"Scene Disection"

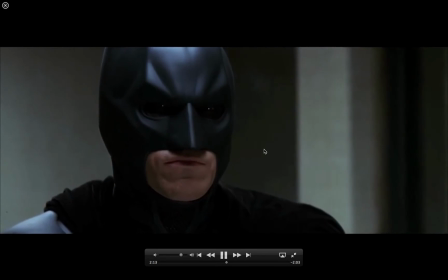8:11 The face is slightly smaller.
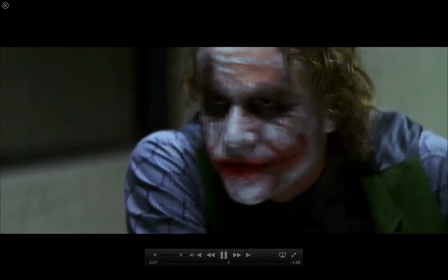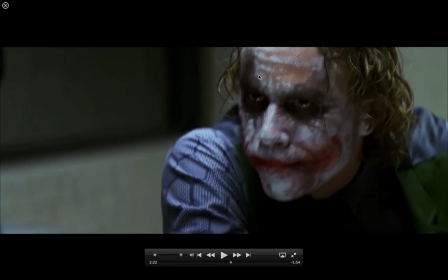8:20 So the Joker, they're filming this. So the Joker, as an audience, we have a subtle sense that maybe the Joker's telling the truth here, because the camera's looking down on him now, and he's on the right side of the screen. He's not as threatening. He's not as pushing to Batman. Also gives a sense of somebody who's been there now,
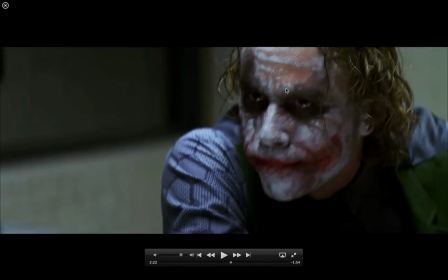8:40 because he's on the right side of the screen where things tend to want to move from right to left on screen. That's the way the energy wants to flow, is from, we just naturally, things want to go that direction.
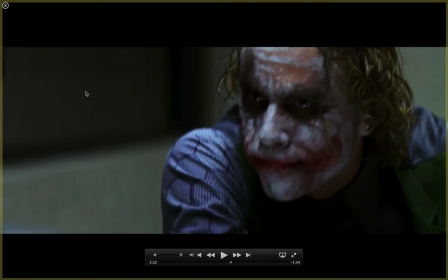8:53 And so with that in mind, it's almost as if the Joker, having him on the right side of the screen looking to the left, is looking back like, hey, I've seen this. I've been there. I know what this is about.
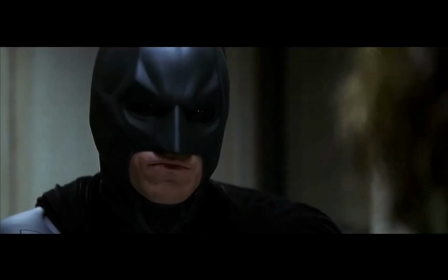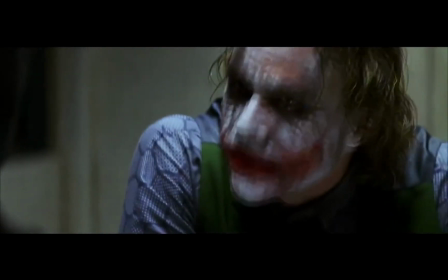9:13 And he's trying to explain things to Batman, how things are going to be. Hey, you're not so bad.
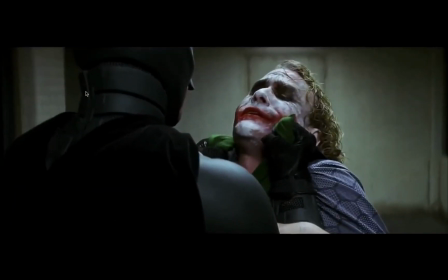9:25 Now's where things get intense. Batman is trying to take power, and Batman is trying to threaten him. And this is where things get to be really interesting what Christopher Nolan's doing.
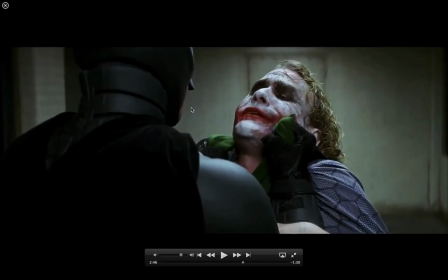9:38 Because the conventions of cinema is that if you put somebody on the left side of the screen, camera looking up on them, they're in a position of power, of dominance. And yet for the rest of this scene, the Joker is laughing. And so it's almost very,
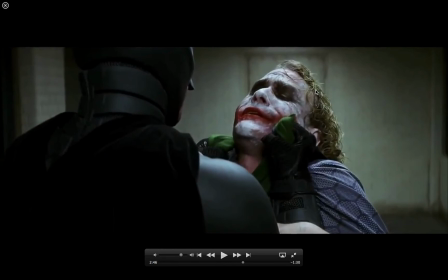9:57 takes away Batman's energy, and us as an audience feel extremely frustrated that, wait a minute, the Batman should be winning. Everything psychologically from us, visually from us, is telling us Batman should be winning. He's Batman, but the Joker is laughing.
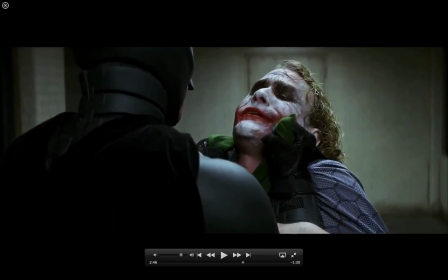10:11 We know there's nothing Batman can do in this room that the Joker has not planned for, that the Joker is not prepared for, and Batman cannot win against him in this room. And I want to talk about this room real quick as well, in that it is so blank and gray.
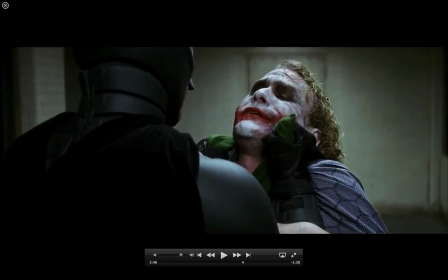10:30 And Batman is all black, the Joker is white, and there's a lot of subtle color is saying a lot as well. And the fact that this is sort of muted, almost limbo land of the world.
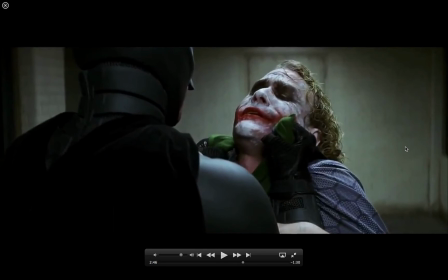10:47 It almost seems, look at this room as being like the world and being in limbo. But let's keep moving forward here.
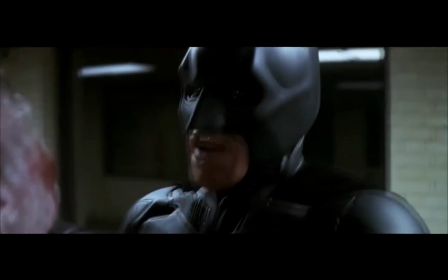10:56 Now, just another cutaway to give perspective.
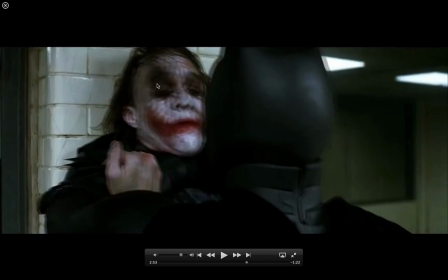11:00 Now, Joker has changed sides again, and in that he's now pushing back on the Dark Knight. Even the Dark Knight's the one holding him in the air. The Joker is in power here.
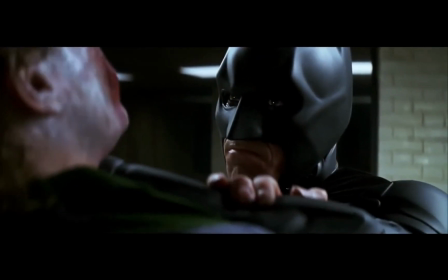11:13 He's pushing against Batman.
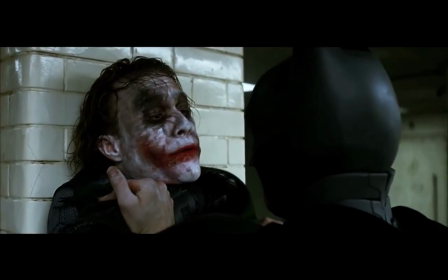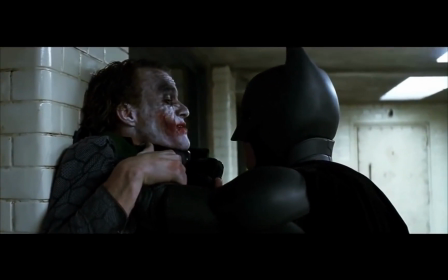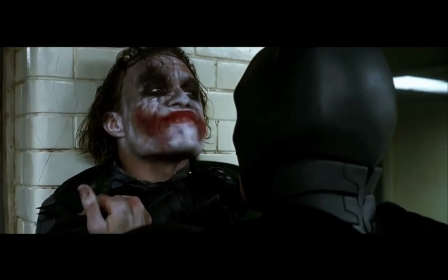11:25 Computer had a glitch. Yeah, so again, the Joker his eyes are above Batman's.
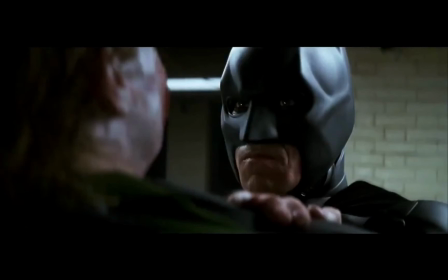11:32 He's looking down on, even though Batman thinks he's in control, the Joker is in complete control here.
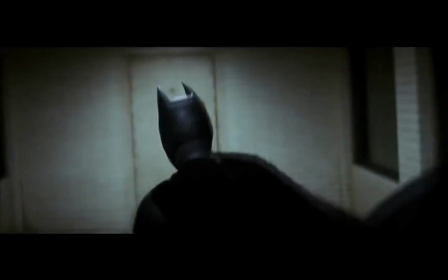11:37 Again, he's laughing.
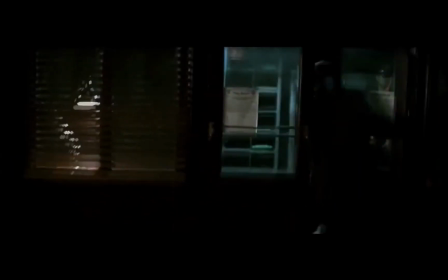11:38 Now the music, which I don't think you can hear, the music is it's just this one tone being dragged out at a very scratchy sound.
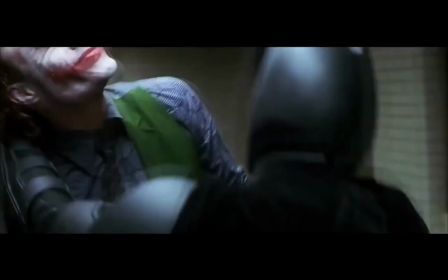11:47 So that's adding a sense of feeling to this.
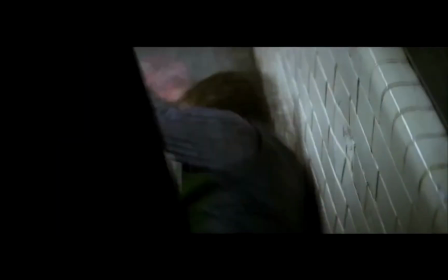11:54 But again,
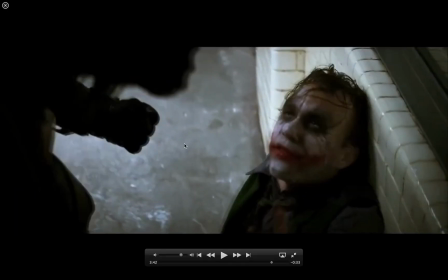11:56 the Joker is in about as weak a position as you can film somebody right now, and it's what's so frustrating to us as an audience, sympathizing for Batman, because we're looking down on him. He's crouched down on to the right side of the screen, up against a wall.
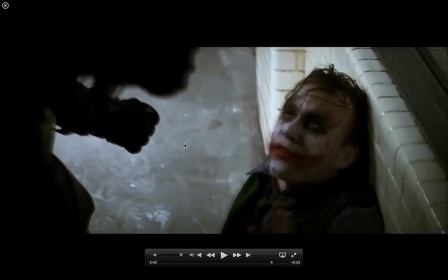12:11 Any other character in any other situation, we would be feeling pity for this character and know this character is, they're done.
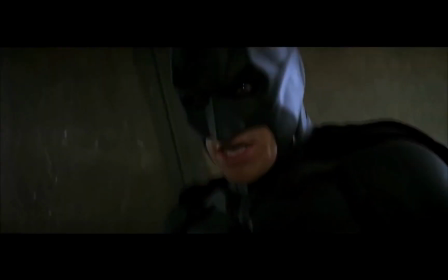12:18 But the Joker is just laughing.